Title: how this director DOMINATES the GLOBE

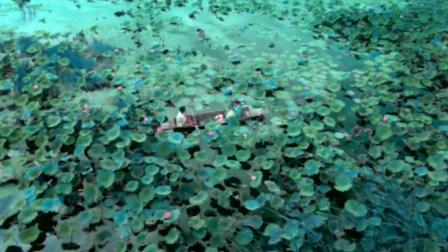[4:24]
Despite the film being made in Thailand, he uses a classical trope of what is known as the standoff from Western films.
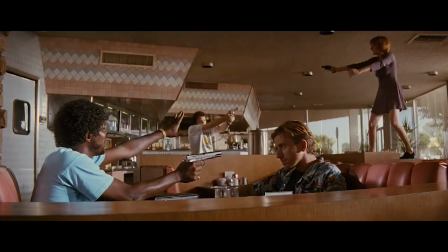[4:32]
You've seen it here, here, here, and, well, here.
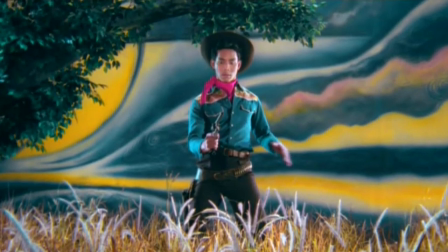[4:40]
This, along with the film's abundant use of guns playing into America's gun culture,
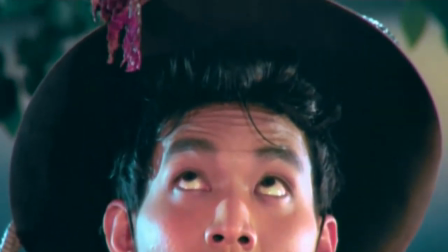[4:46]
demonstrates Wizit's understanding of how Eastern Westerns could fulfill a transnational demand for these types of films.
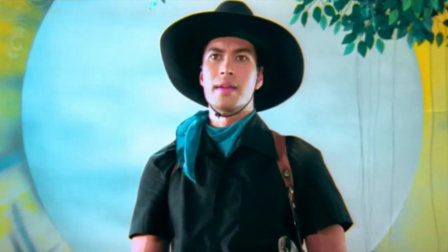[4:53]
Willis said it best in his critical analysis of the film, stating that, quote,
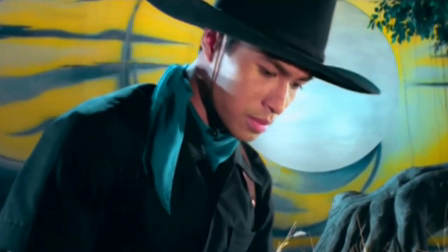[4:58]
this Thai bread storyline is covered up in a Hollywood fit case of actions that appeases all.
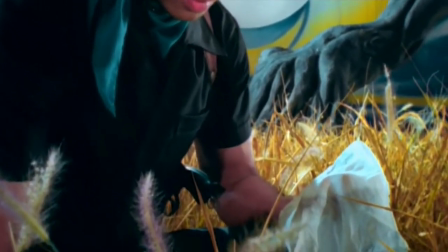[5:04]
The ones who love the so-called great nostalgic story in the trigger-happy section of Hollywood. Okay, so we understand Dumb's shortcomings, and we also understand that Dumb is exceptional at what he does.
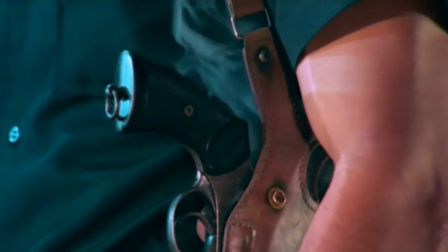[5:21]
But how does Wizit show his deeper sense of good? Take a look at this scene.
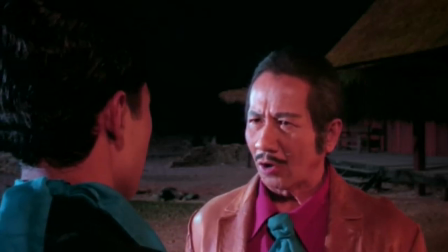[5:25]
When Dumb's gang of bandits capture Police Captain Cumjorn, the leader of the gang demands that Dumb execute the police captain.
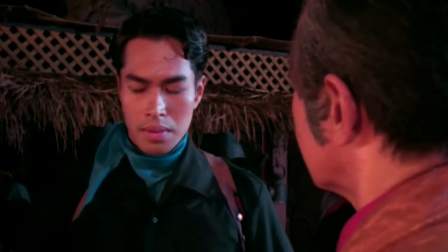[5:33]
Dumb received a direct order from his leader, and has every reason to execute the police captain.
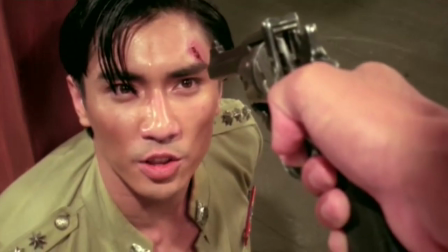[5:38]
Dumb goes into the room and puts his gun to the captain's head. The captain essentially says, if I ask a final favor, will you do it?
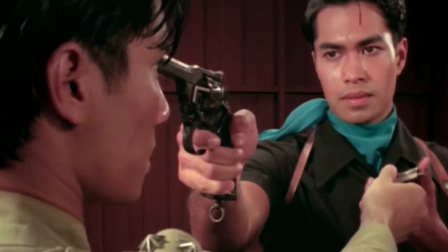[5:47]
Dumb replies, if I can, I will. The captain then informs Dumb that he's engaged and to let his fiance know of his fate.
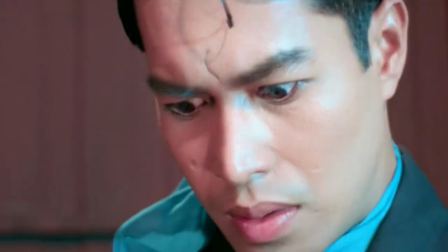[5:55]
He then pulls out a photo of Rampouille, a girl Dumb has grown up with and come to fall in love with.
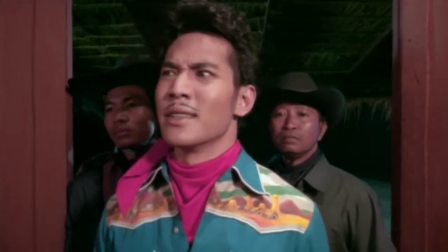[6:02]
Then in the next scene, we see that Dumb has allowed the captain to escape. This could be for a multitude of reasons.
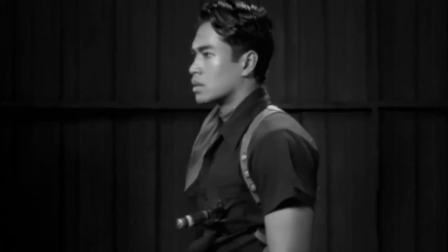[6:10]
Also, real quick, in case you haven't seen the movie for yourself, Dumb stabs himself to make the escape believable.
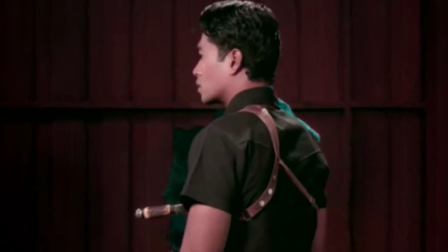[6:15]
Just thought you should know that. Alright, back to the video. One is that Dum feels sympathy towards the captain and wants to give him the opportunity to get married.
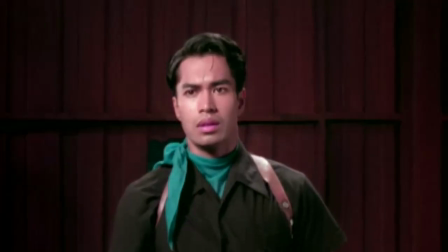[6:23]
Or perhaps he feels sympathetic for Rampui and doesn't want to be the reason her soon-to-be husband is dead.
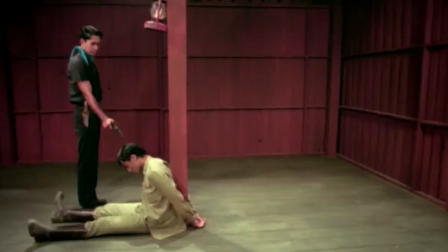[6:30]
Let us assume for a moment that Dum was inherently bad. Perhaps he would not care and go through with execution fulfilling his leader's orders.
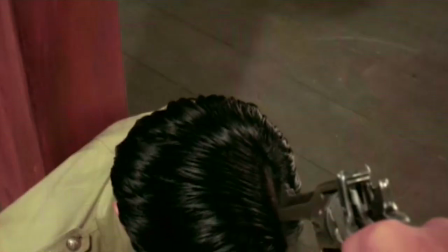[6:38]
Or even go through with execution in hopes to have a chance with Rampui now that she would be single.
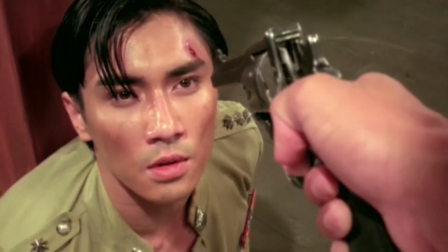[6:43]
For whatever reason, Dumb made the ethical choice to allow the captain to leave, demonstrating to the audience a glimmer of humanity in his character.
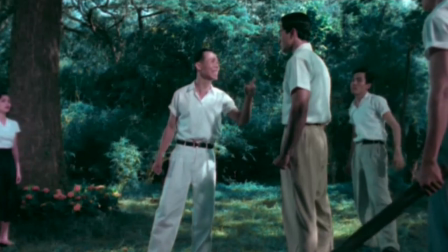[6:53]
This demonstration of a deeper sense of what's morally right allows the audience to root for Dumb, despite the fact that he's abandoned.
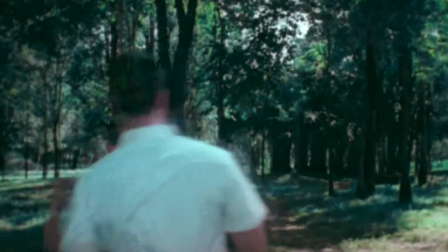[7:01]
This moral complexity is a key component for hooking the audience in.
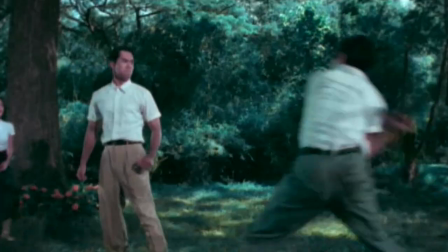[7:06]
It's something universal, allowing anyone and everyone to relate to Dumb and his journey, regardless of their nationality.
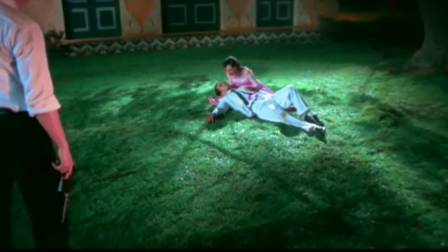[7:17]
The transnationality of Eastern Westerns is undebatable,
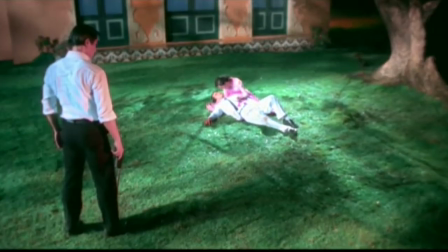[7:22]
and Tears of the Black Tiger clearly demonstrate the global demand and supply for Eastern Westerns.
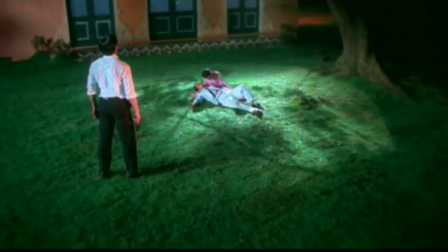[7:28]
It's an opportunity for directors all across the globe to get their films seen by more eyes than one could imagine.
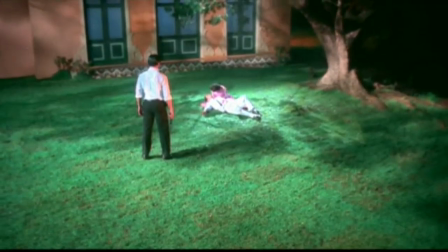[7:35]
Eastern Westerns are not just a fun sub-genre you can watch with your family.
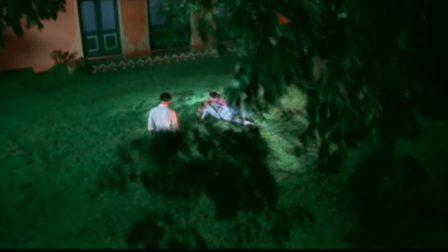[7:40]
It is a genre of film that innovates and redefines filmmaking as we know it, despite its simple framework.